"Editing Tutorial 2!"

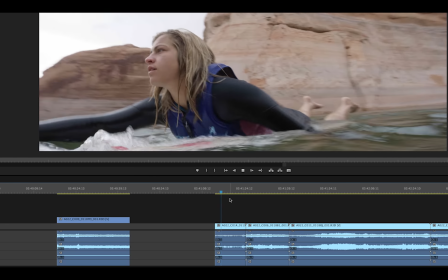[8:13]
But we had it under that underwater housing, and this is a red camera, so that's why it looks really clear.
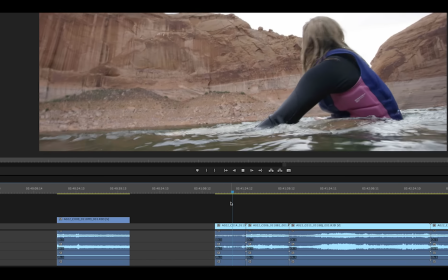[8:19]
And that is this take.
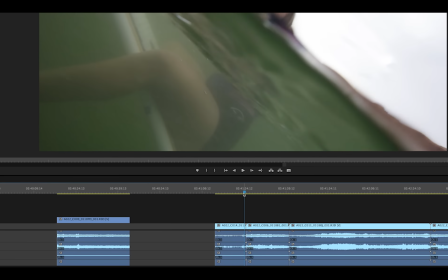[8:21]
Sadly, when we were shooting this, I really wanted the sun to be out, and we had it out and then just like disappeared within like 10 minutes, super fast.
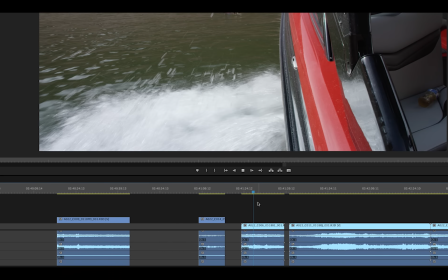[8:30]
So I didn't get the sun setting that I wanted, so we just made the best out of it.
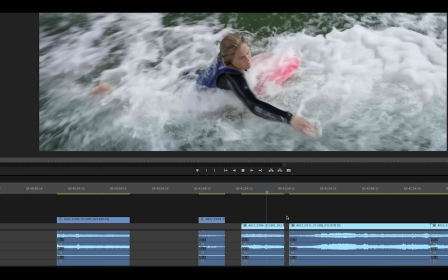[8:35]
This was one of our last days we had Ashley, so it was kind of all or nothing.
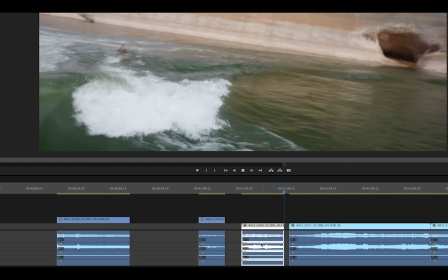[8:40]
And let's just see this clip, and she didn't do that one. Now I already know that this was one of our last takes with Ashley.
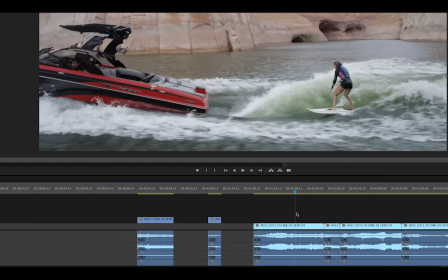[8:48]
So a lot of footage I technically don't even need to go. Now this angle though, and whenever we try and shoot intros, I try and get it from several different angles to make it as interesting as possible.
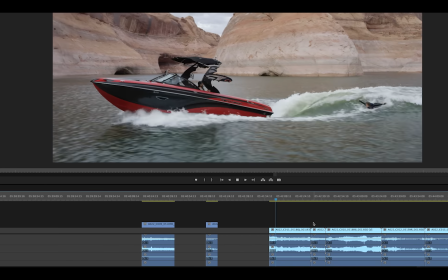[8:59]
So you just push spacebar to play the video. Now she gets up on this angle and she killed it.
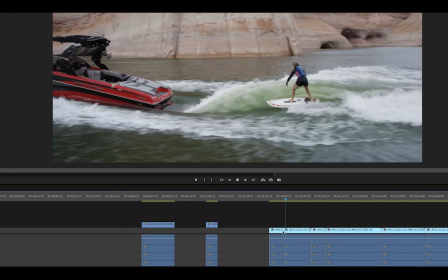[9:08]
Now let's see what happened. Now I zoomed out and this all looks solid.
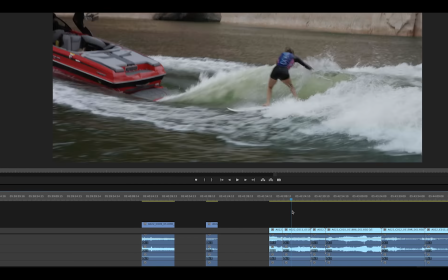[9:13]
All I care about right now though with what I'm doing, I know I'm going to use stuff from earlier on when we were shooting from other footage,
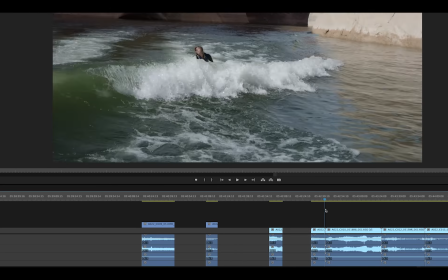[9:20]
so I'm not even going to go through that other footage because I already know, because I shot it, that it's not going to make the cut.
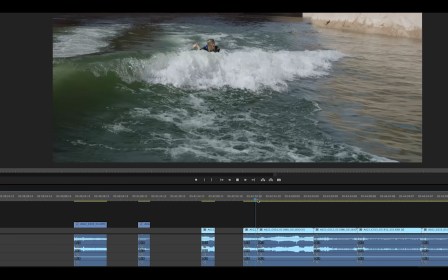[9:26]
Now if you're editing for someone else, you're not going to know all those details of what was good and what wasn't,
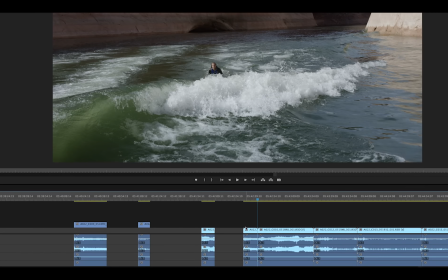[9:32]
but because I was there and I was actually looking at this footage through my viewfinder, I know exactly what it was.
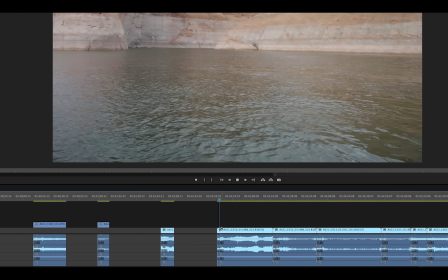[9:39]
And let's see how this take was. Now once again, I didn't play this clip from right here because look, this isn't very fascinating.
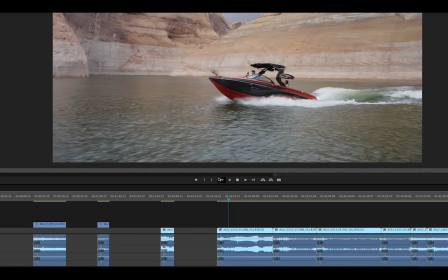[9:47]
There's a chance I could use this, but I already know in my head how I want my intro to be, so I'm not gonna use that shot.
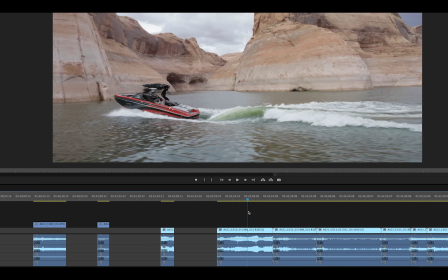[9:53]
When I'm approaching this, in all of our videos or a lot of our videos, I like having mystery at the beginning of the video. And
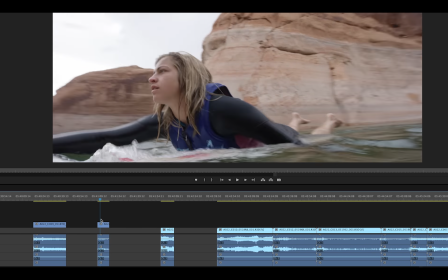[9:59]
I think it's much more mysterious seeing Ashley out here by herself in calm water,
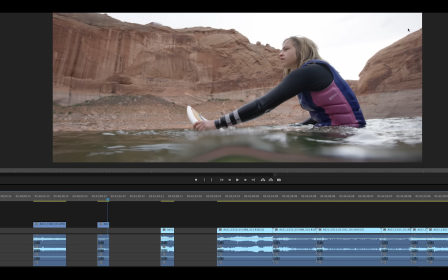[10:05]
like kind of in a place that doesn't look like it's an actual ocean where you see someone surfing.
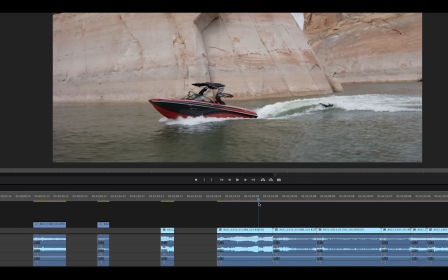[10:10]
And if I reveal the boat right at the start, it's not gonna have the same effect. So I kind of like the idea of surprising people.
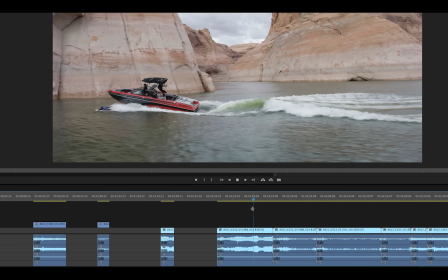[10:17]
So there's a chance though I could use this clip right here. But once again, I don't sit and watch all this footage.
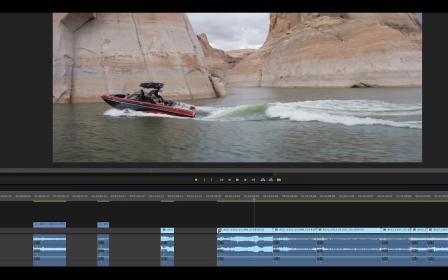[10:23]
I just know I'm not going to use it. So if I was gonna use anything, it would start right here.
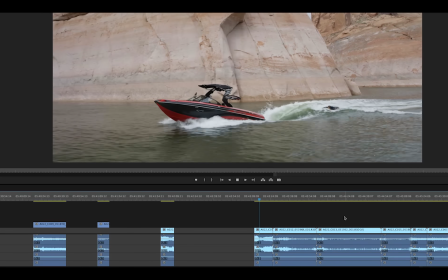[10:27]
I hit spacebar and she gets, oh, she may have, watch.
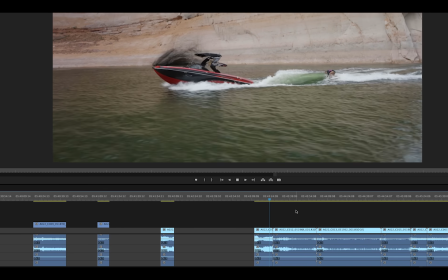[10:37]
Sorry, I'm just like getting into it now. It's like a football game. And she didn't get it.
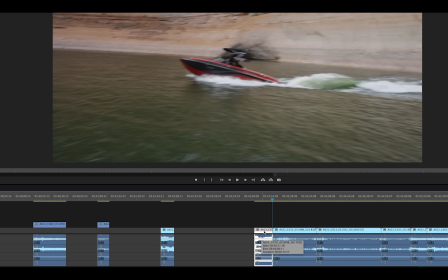[10:42]
Now I can click this and delete it, or another option is I can just grab this clip,
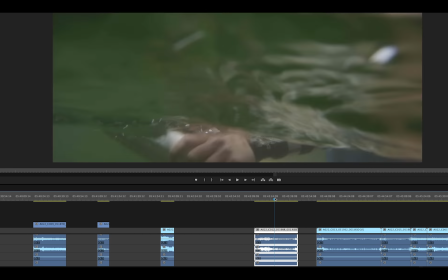[10:48]
move it over, and then I can start editing this shot just like that. Now I was having a little bit of problems with my underwater housing at first.
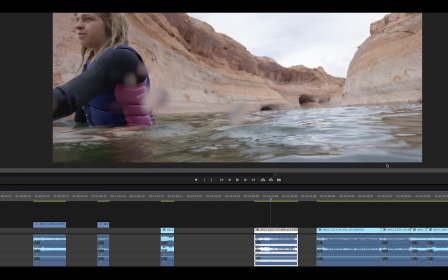[10:56]
You can see all these water droplets. This is just more than an editing tutorial video, by the way. I just think it's good to share that process. But I was getting a lot of water droplets, so I actually licked the entire lens and it got rid of that problem for me.
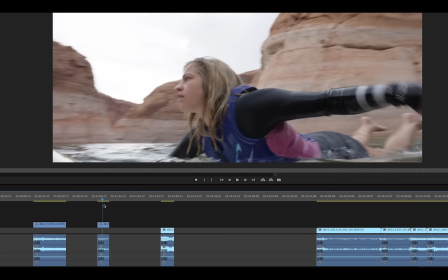[11:08]
And that's why this underwater stuff is so clear.
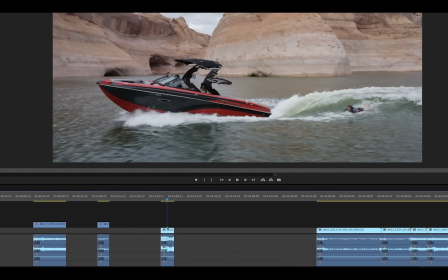[11:11]
Now going back to this shot, this is a good shot, but it's not a shot I'm not sure if it's gonna make the cut or not.
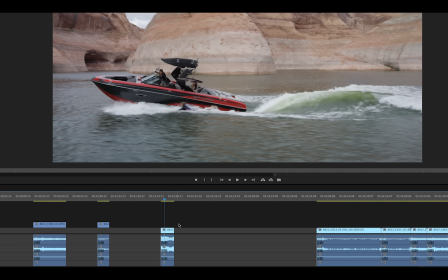[11:17]
So I usually don't lift that to the second layer or even the third layer, because I can even lift it up here. I usually, for me personally, and a lot of editors, they do things different. For me personally, my favorite shots I put on the top layer, and then my like second favorite shots are on the second layer,
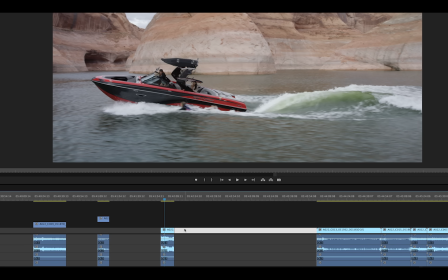[11:34]
and then the bottom layer are shots that are like potentially gonna make the cut, but not like a guarantee.
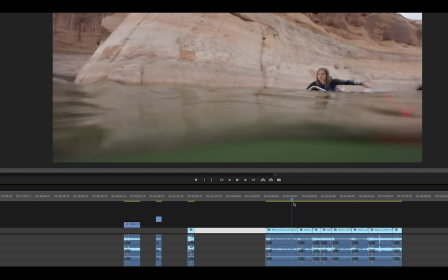[11:40]
If they're on the third layer, it's always a guarantee, at least the way I see it. Now here's another potential.
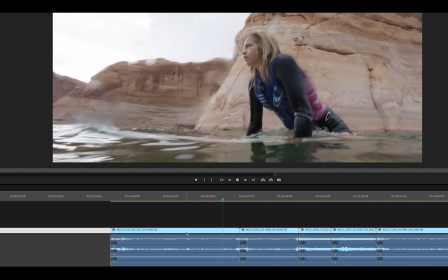[11:46]
See, I'm still having problems with the water here on the lens. So I already know that that is not going to make the cut.
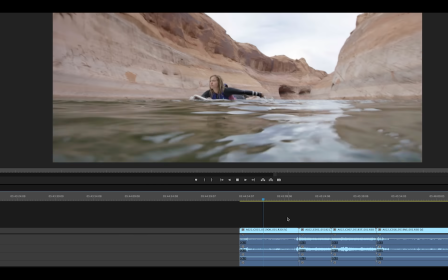[11:53]
Now look how much clearer the lens is, because I finally licked the lens and it got rid of all of my problems.
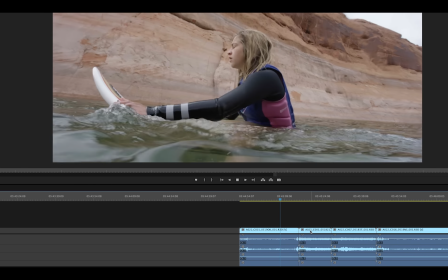[12:00]
And this looks potentially solid. And she looks over.
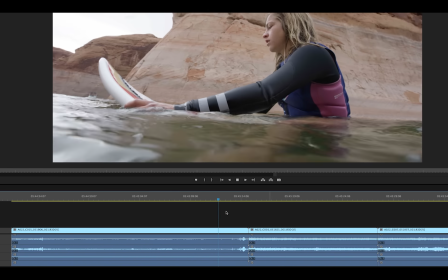[12:06]
Now I know, let's see, does she start paddling? Nope.